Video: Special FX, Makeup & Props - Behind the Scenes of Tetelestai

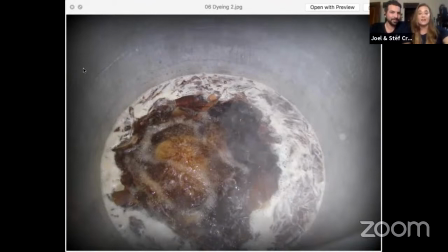(4:01)
They had to go through process of aging, bleaching, and dyeing of even like natural organic that we would just get natural cotton color.
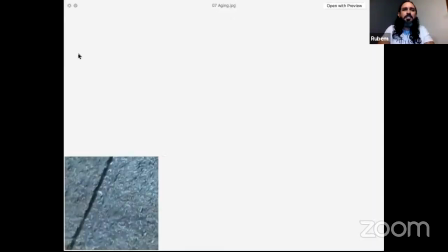(4:10)
Here we're dyeing it, boiling. And here is aging it,
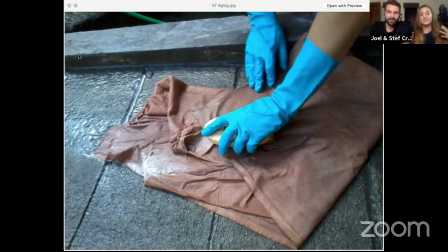(4:16)
because you don't want to wear something that looks like you came out of a pageant. You want to wear clothes that looks like they've been worn and used. And so we would actually rub it on concrete, on the cement. We would scrub it. We put grease on it. Sandpaper it.
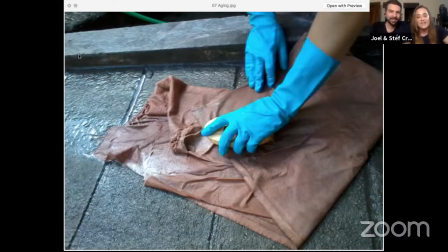(4:33)
I mean, it went through an intense aging process.
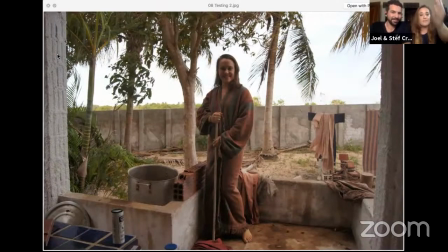(4:37)
All of the costumes did. Here is boiling our costumes.
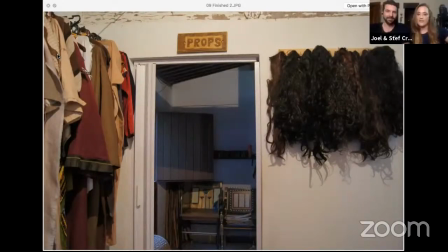(4:45)
Let me explain really quick to everybody that's tuning in right now. Our work was all done on a big property that we live in. So we were able to utilize
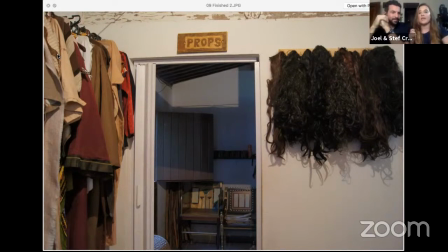(4:58)
the whole area for the costume making, props making, even set building for a lot of it. So it's our home, and it's also what we decided to use because we were living on it and it's a big property to build and make a lot of the stuff.
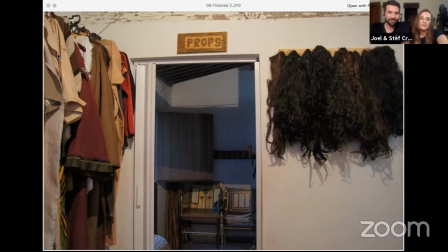(5:16)
So here you can see wigs that we used with a lot of girls that didn't have natural hair color.
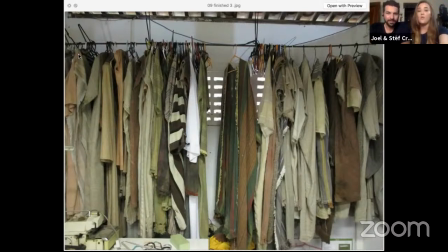(5:22)
And here you can see a lot of the you can see how now they're all toned down colors that kind of blend in. They're more organic looking and they're getting ready.
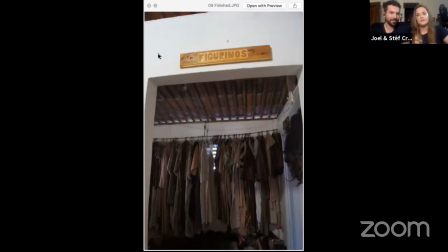(5:33)
We, at one point we had over 200 outfits made that the biggest crowd, our largest crowd was over 200.
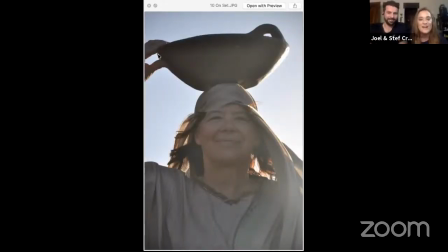(5:42)
Here's my mom that was so excited about being one of the scenes finally because she was obviously making the costumes and this is the opening of the runway.
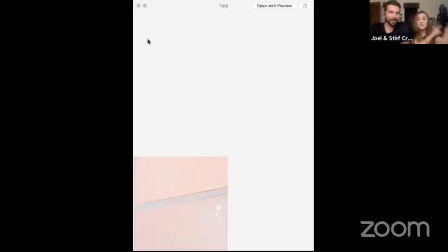(5:49)
Aw, she looks so cute. And I'm going to let Joel and Rubem talk about the Roman costumes.
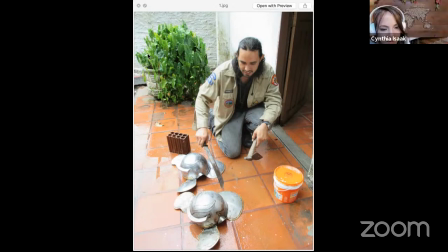(5:56)
Yeah, and so Rubem, when it came to the Roman. Yes. When you want to say something, it would be fun if you said it in Portuguese so that our American and British and Australian audiences could hear your Portuguese and I can translate for you if you want.
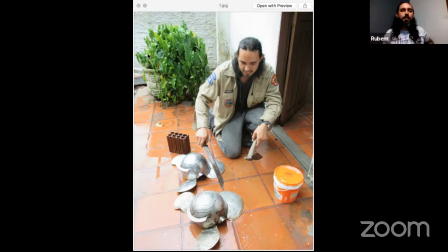(6:10)
Yes, but I know a little bit of speaking English, but I will speak in Portuguese right now because my English is so bad. Essas armaduras, elas chegaram novinhas. And so this armor that we got it brand new.
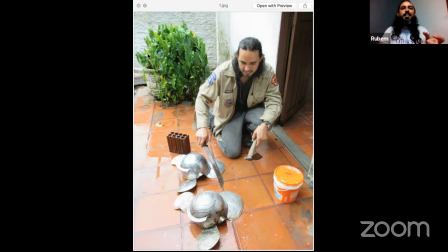(6:29)
Yeah, but nós precisamos envelhecê-las e fazer golpes de armas reais nelas.
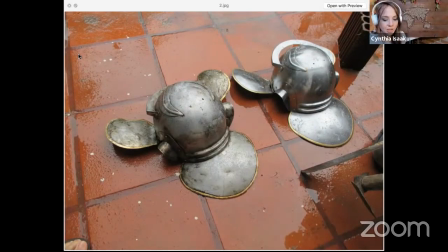(6:35)
So in order to age them to make them look more realistic, we had to actually bang them up with actual like swords, like using the swords to hit them so that it actually looked like battle scars on the armor. Aham, uh-huh, sim, você consegue ver a diferença aí. E so if you look at this picture, you can see the difference.
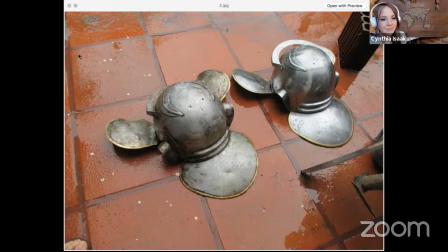(6:56)
Uh-huh, é. E isso é que trouxe mais originalidade às cenas, porque senão elas ficariam muito, muito fakes, né? Muito... This is what made the scenes look authentic and not fake. Sim.
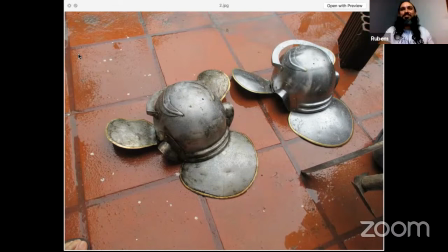(7:10)
Muito legal. Like, very, very cool. Tem outras... Joel, quer falar alguma?
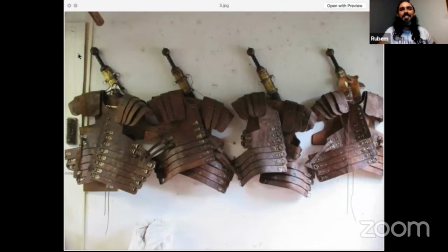(7:16)
Oh, awesome. Pode continuar, Rubem. Tá, essas armaduras, nos romanos, na realidade, usaram metais como armaduras. The Romans were actually use a lot of metal armor.
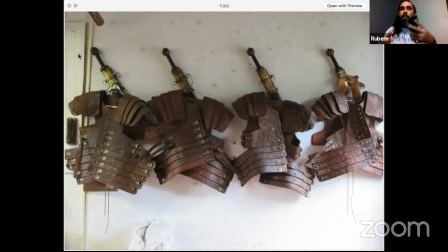(7:30)
Sim, mas para as filmagens, no estilo que filmamos, mais rústicos, usamos couro de boi. But being as Tetelestai was, we went for a more rustic style, we actually used the leather from a whole cow. Sim.
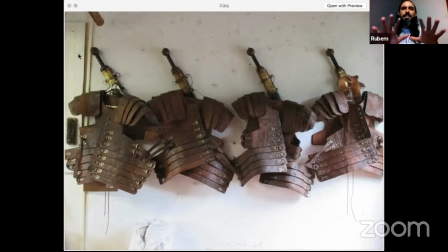(7:48)
E o Joel, ele foi uma pessoa realmente muito usada por Deus para fazer essas armaduras ficarem tão reais, tão realísticas nas filmagens. Joel was truly anointed by God to be able to have the skills and the talents to be able to do the leather working for this armor for the Roman soldiers.
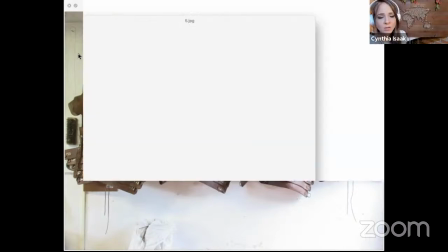(8:04)
I think you have some more videos and stuff where they show up as well, right?